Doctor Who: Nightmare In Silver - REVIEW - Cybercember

We get this moment where one is baited by a dummy head,
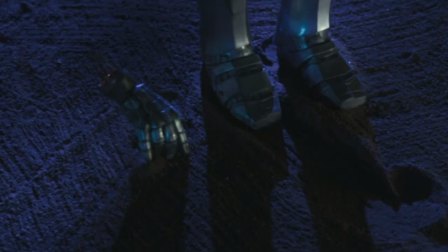and another where a Cyberman detaches its hand to crawl and attack. now credit
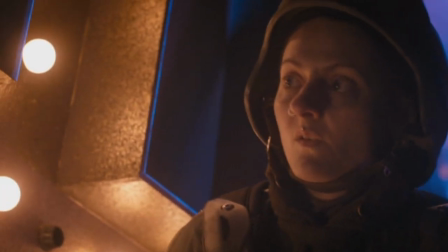where it's due we've never seen cybermen do that before but now we bump into the overpowered cybermen issue and now i have to ask if cybermen can just
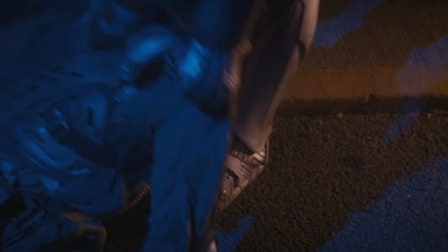run across the room in the blink of an eye and aren't remotely affected by conventional weapons
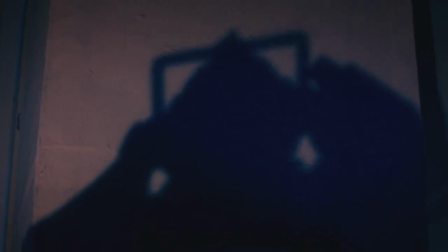then why do they go to all of this trouble to have these elaborate kills this this
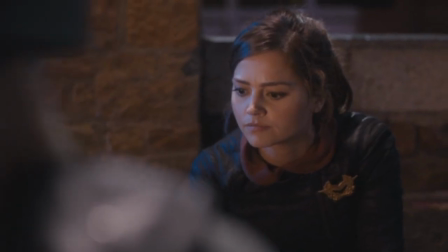isn't efficient also why does this exiled platoon have all
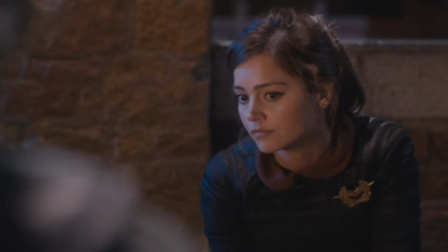of these weapons specifically for fighting cybermen if the Cybermen have
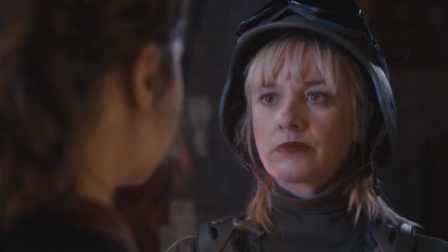been extinct for a thousand years. Folks, I'm aware that this review is kind of all over the place, but I hope you can see why.
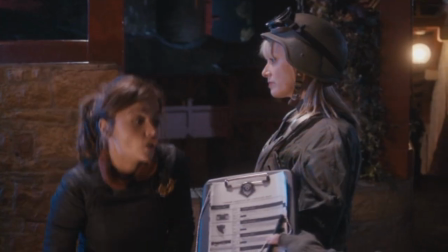This episode has lots of tiny little problems,
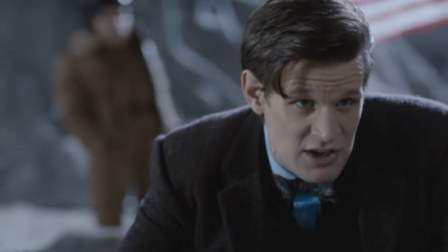which on their own could not bring down a good story, but here it's death by a thousand paper cuts.
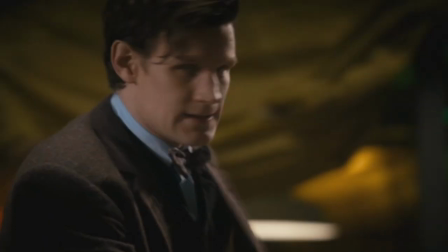And we've only just scratched the surface here, but let's talk about something that I thought really did work,
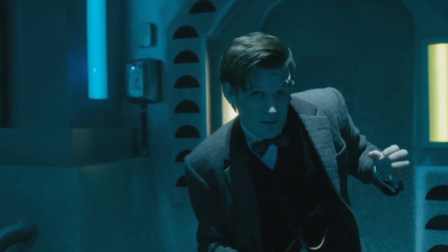and that's the Cyber Planner, aka Mr. Clever.
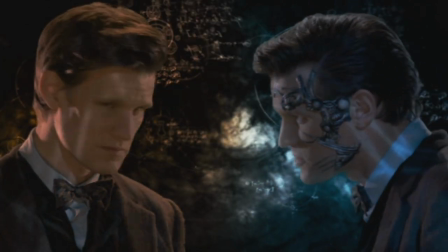Now, this is Matt Smith's final season as the Doctor apart from the specials at the end and it's great to see him get to play a
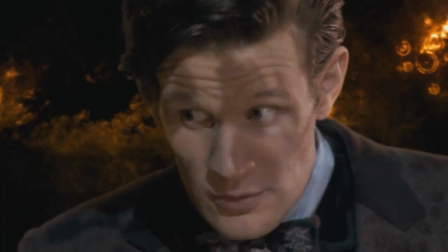role like this against himself where it's like a bad version of the Doctor and he's absolutely up to the challenge.
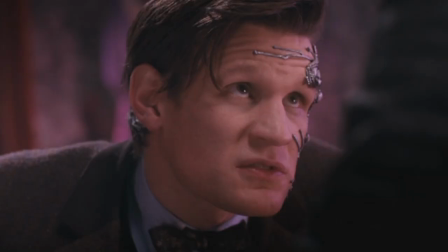I've seen people think this is a really bad performance from him but personally from my opinion I
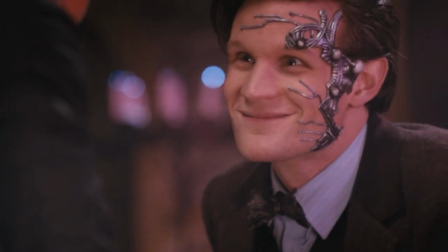think he's great and that's mainly because of the moments he chooses to lower his voice and go quiet.
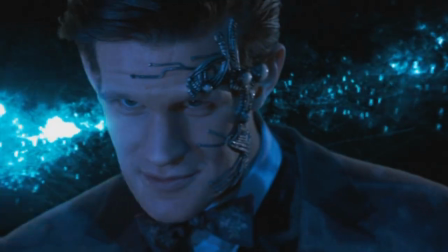It really helps to hit home the idea that this is an event that could have really bad
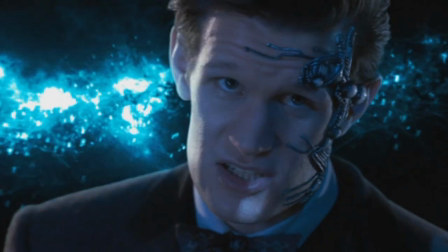far-reaching implications in the universe if the cyber planner wins control of his
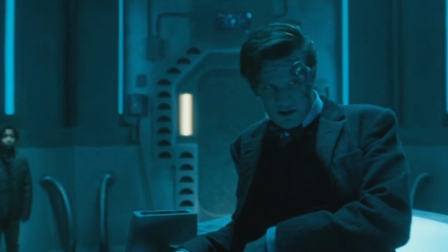mind i mean i'm gonna have to completely rework the neural interface but this is going to be
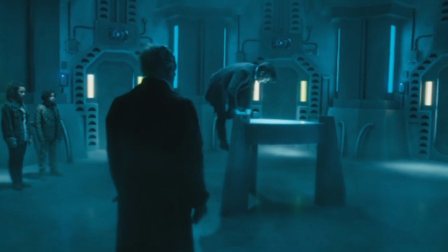the most efficient cyber planner
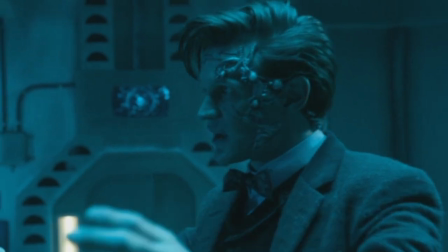not a great name that is it i could call myself mr clever
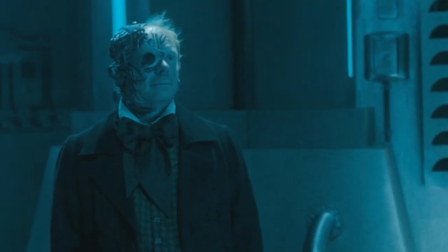so much raw data time lords there's information on the
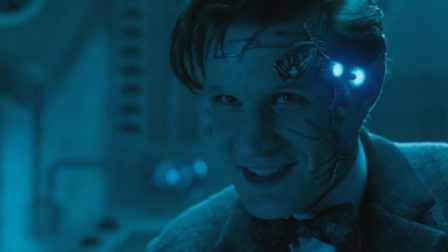time lords in here oh this is just dreamy also
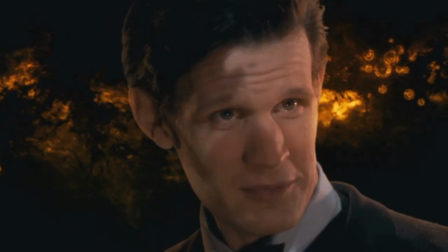while we're here i know that some people take issue with this scene because the doctor says he can regenerate and blast
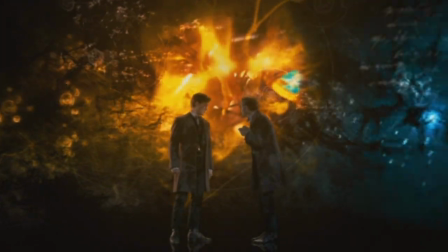the cyber planner out of his mind despite it later being revealed in the time of the doctor that he has no regenerations left and also the war doctor is left out of the montage even though he gets shown at the end of the very next story.
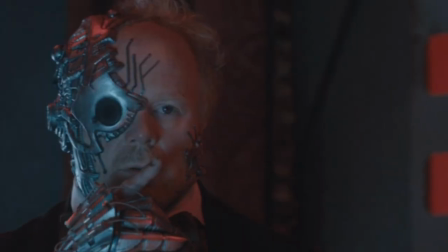Firstly, shush.
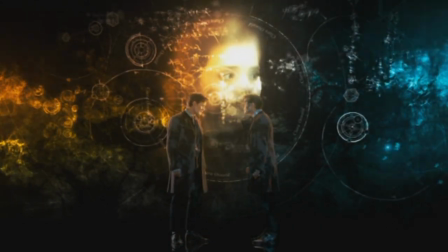Secondly, the doctor does put up a mental block when the planner inquires about Clara, so he is clearly capable of hiding these things.
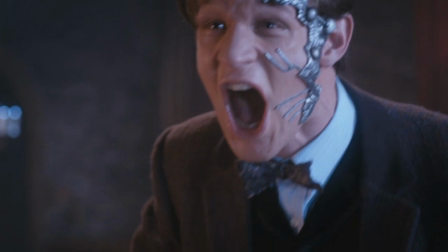Anyway, in the hands of a lesser actor, these scenes could have been embarrassing, but I found them incredibly compelling,
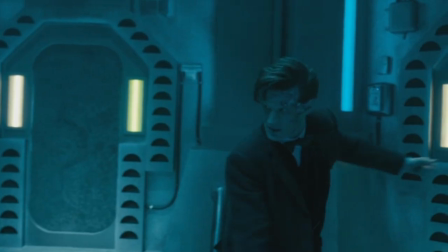even the way these conversations are filmed on set with the doctor facing different directions,
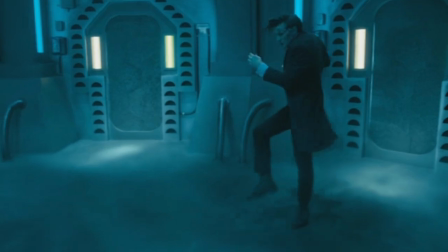hiding the components on his head from the camera when the planner isn't in control.
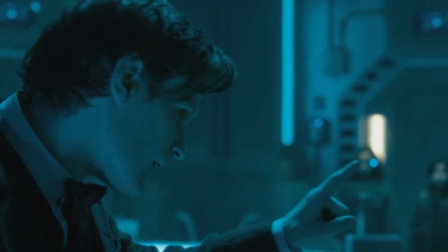It's smartly filmed and really well staged. I love the violent jerking back and forth between the two personalities as well as the
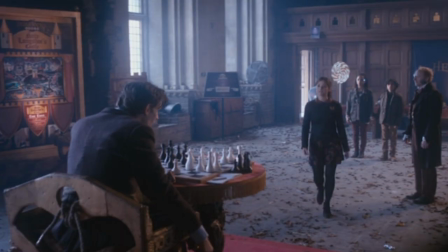sound effects that accompanies it and how the story does stick to its own internal rules.
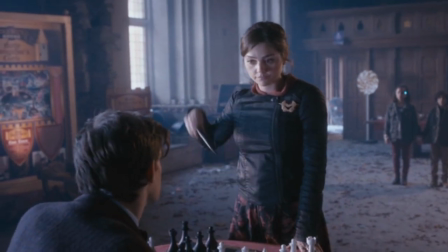The cyber planner is pretending to be the doctor when talking to Clara but the audience can figure
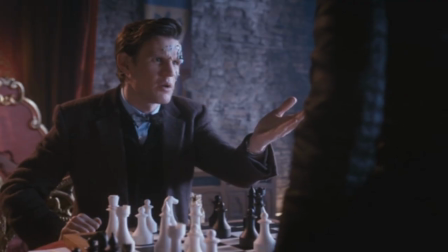out who is who depending on which hand the doctor is moving at that time.
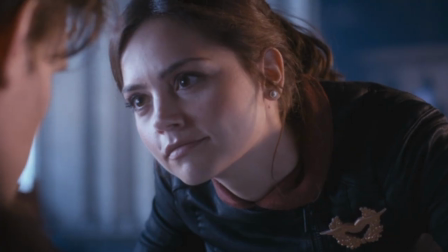Though the flirting with Clara is really poorly judged. This Doctor does not have a romantic bone in his body,
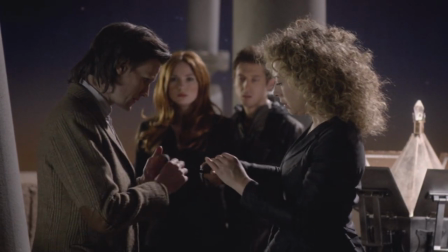even when he's spending time with his actual wife, let alone when talking to Clara.
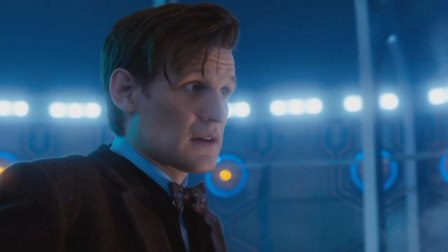Also, this ending bit...
Impossible girl.
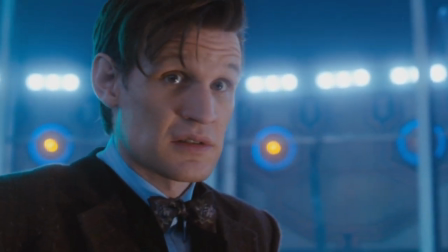A mystery wrapped in an enigma squeezed into a skirt that's just a little bit too...
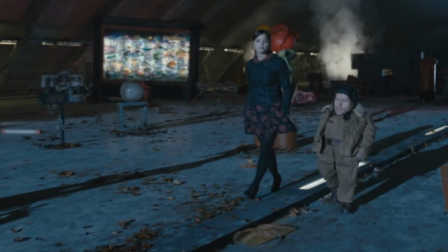What can I say but yikes. But let's talk about Clara here and try and just ignore that last line of dialogue.
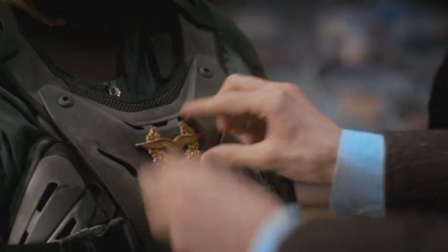I think this episode in series 7 demonstrates the issue with Clara better than any other.
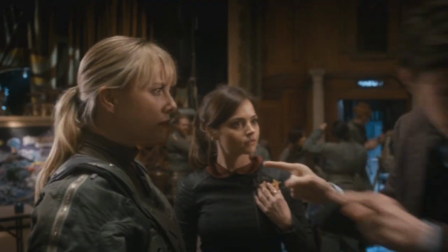She's essentially deputized by the Doctor as the leader of this military platoon and
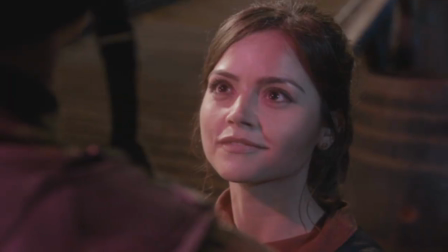Clara is now going all drill sergeant and barking orders and leading them into battle.
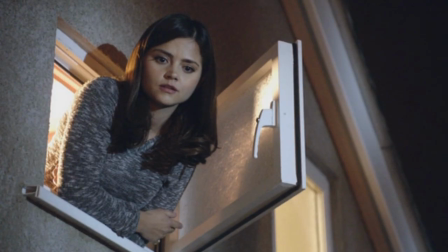Clara in series 7 would literally be whatever the story required
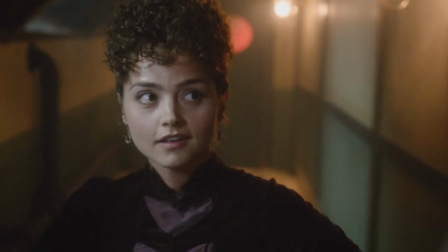her to be that week because she's the impossible girl instead of an actual character.
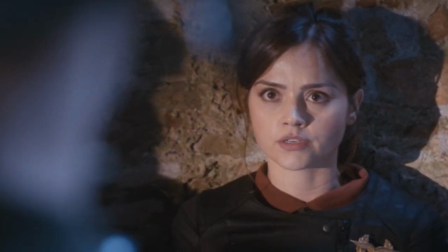The Clara here is fundamentally a completely different character than,
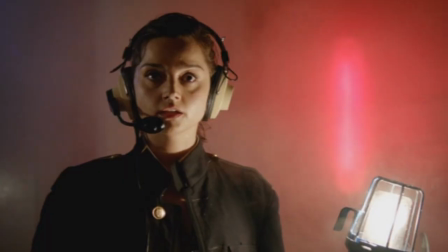say, the Clara that we saw in The Rings of Akaten, or in Cold War, or in Hyde.
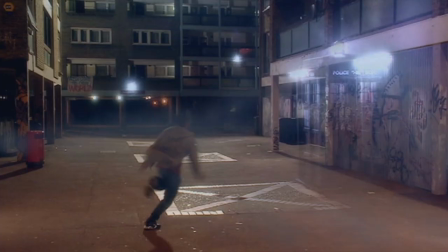And this isn't a case of character growth like, say, Mickey becoming more confident and finding who he truly could become over the course of several stories.
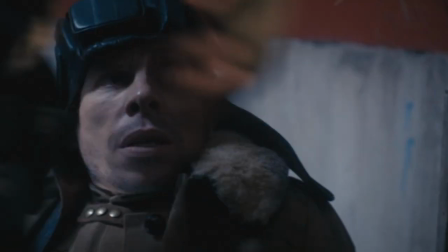No, this is Clara literally changing personalities completely based
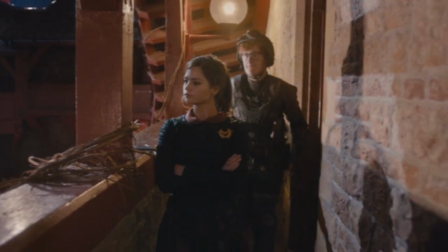on what the writers needed the companion role to serve in their particular episode.
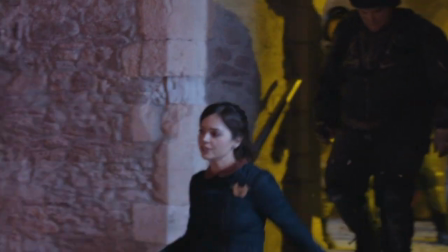Having said that though, it's kind of a backhanded compliment for Jenna Coleman,
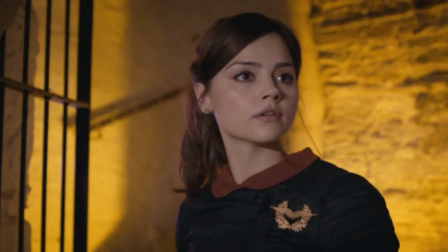because in series 7 she plays 10 different characters in 10 episodes,
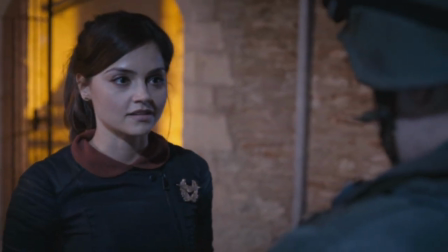but as an actress she's still able to roll with it and make them all convincing,
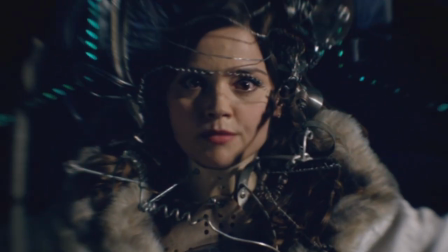including the times when she literally is playing a different character, but that's beside the point.
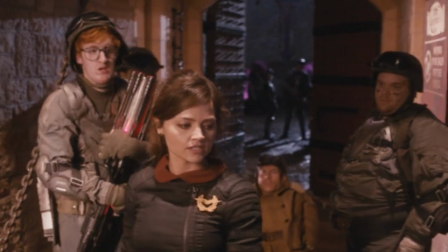Thankfully though, Clara leading the platoon isn't given too much screen time, as it's the least interesting part of the episode in my opinion.
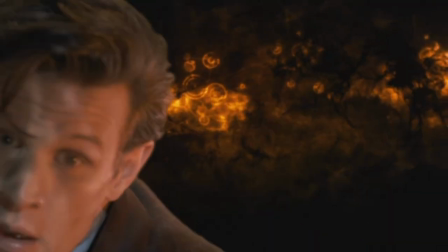The main conflict of the story is the one between the Doctor and the Cyber Planner, and I love how it's played and written.
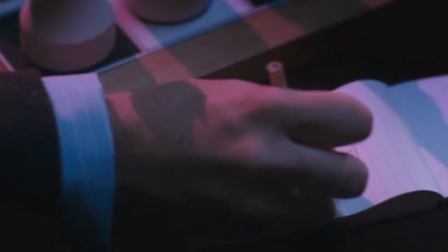This is the best stuff in the episode, like when the Planner is antagonising Clara, and the Doctor is able to write a note to Clara with his other arm.
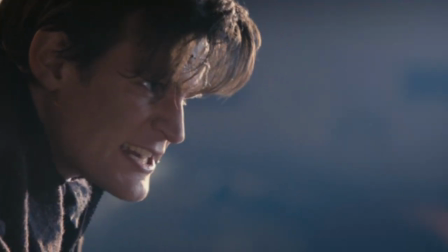The Doctor sacrificing his Queen in the chess game to get the kids back to normal,
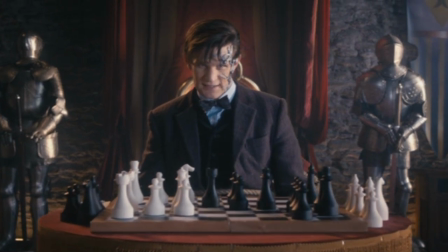and the Doctor halting the cyber attack by bluffing that he will have mate in three moves.
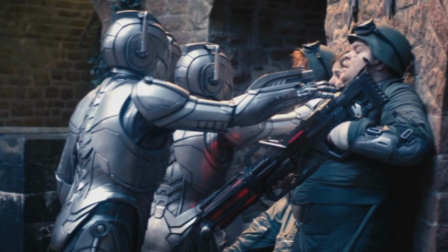This is a genuinely clever resolution, a very Doctor one,
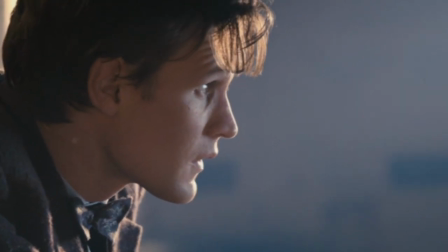where the Planner basically hits pause on the three million Cybermen on the planet so he can redirect all of that power and attention to the chess game.
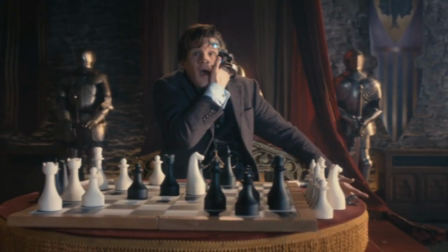The Doctor then uses that moment to knock out the Planner, and the Cybermen now need time to reboot, so that has bought them some time.
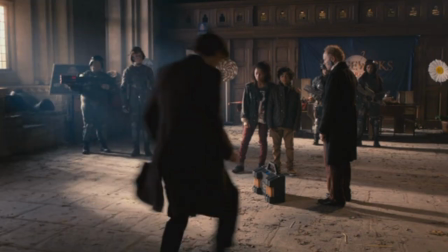But with the Captain dead, who will now activate this planet-exploding bomb they've got?
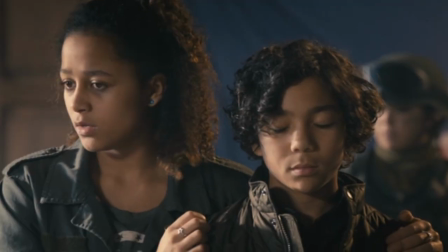Okay, it has a full-back voice activation. the captain but she's dead i think you should ask porridge why well he is the emperor
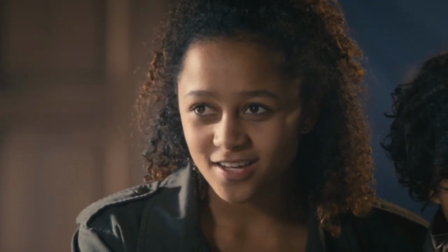i bet he knows the activation codes oh come on it's obvious he looks exactly like he does on the coin and on the waxwork except they made him a
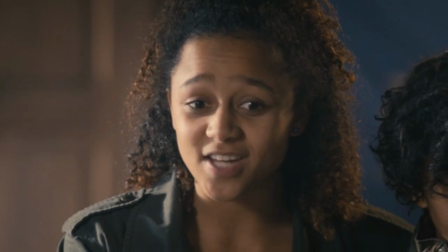bit taller but look am i the only one paying attention to anything around her you were full of surprises porridge
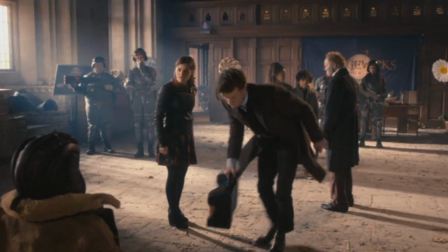she's right yeah everything about this from top to bottom is BS.
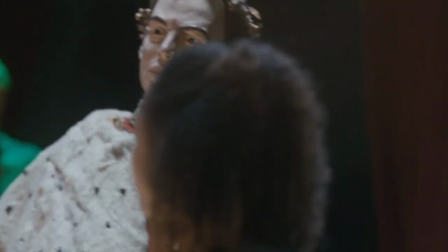Firstly, Porridge looks nothing like that waxwork, and even if he did,
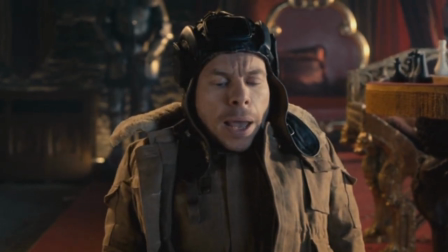Porridge is wearing a helmet, so that's a handicap against the audience. Also, Angie mentions the coin.
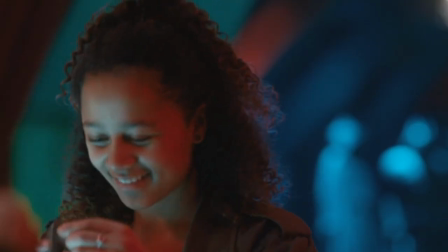She is given this coin at the beginning of the episode, but do you want to know how many times the audience get a good look at this coin?
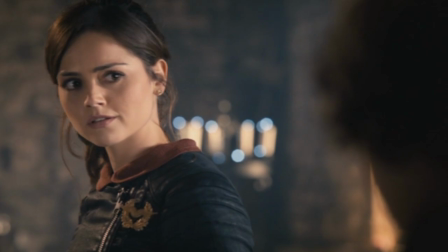The coin that contains the vital quote-unquote obvious clue as to Porridge's identity?
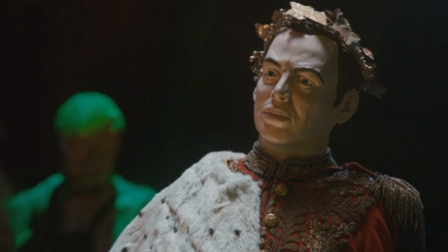I'll tell you, zero, zero times we get this one shot of Angie looking confused at the coin, but the audience never see it.
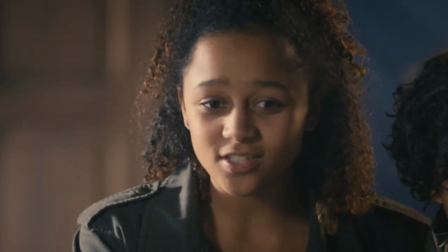Oh come on, it's obvious? This just reads as the audience being actively insulted.
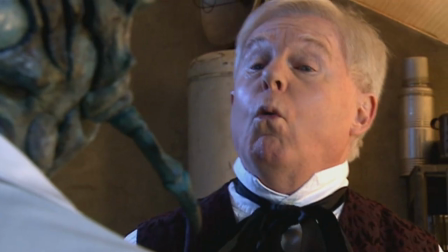Can you imagine if, let's say in series three, we get to meet Professor Yana at the end of that story?
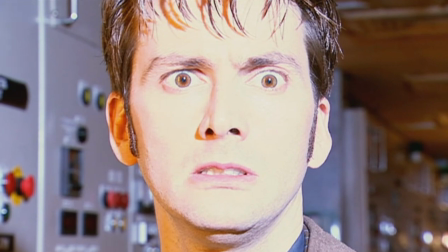He opens the fob watch and it's revealed that Yana was actually my mate Dave from accounting,
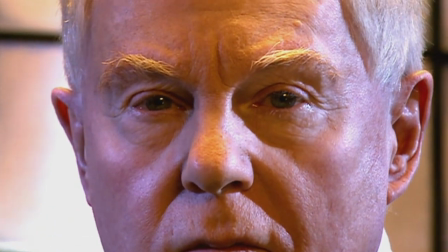and the episode spends 30 seconds taking a self-satisfied victory lap, claiming to have left clues everywhere,
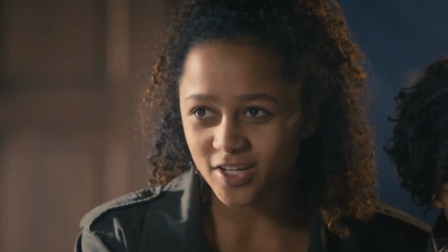and how obvious it was. Now, this is botched from beginning to end. I don't even have a mate called Dave.
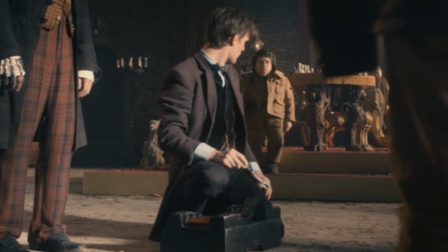And even if this was perfectly set up, it doesn't change anything.
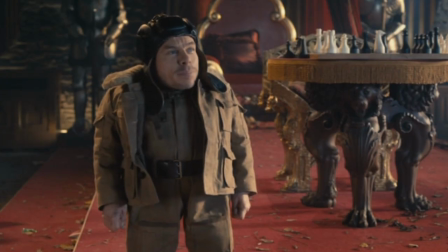Porridge, being the Emperor, literally does not change a single thing about this episode.
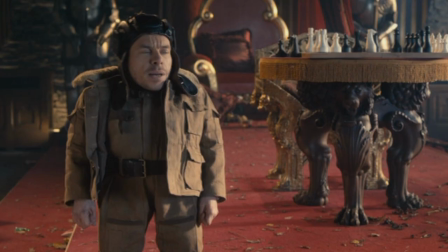Not one thing. And no matter how good an actor Warwick Davis is,
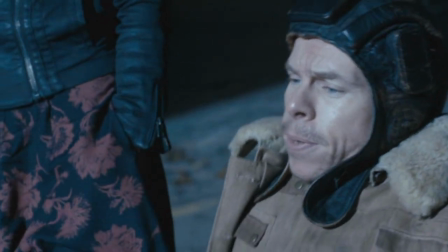no matter how well he reads the monologues presented to him throughout this episode, and he reads them really, really well, he's great in this,
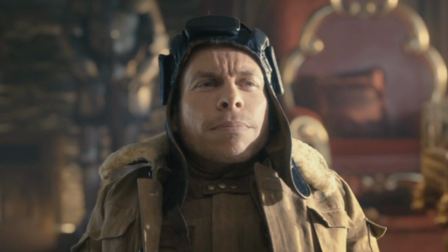Porridge's character is given no clarity to make it resonate. We're never told why he ran away from being Emperor, other than he felt a bit lonely.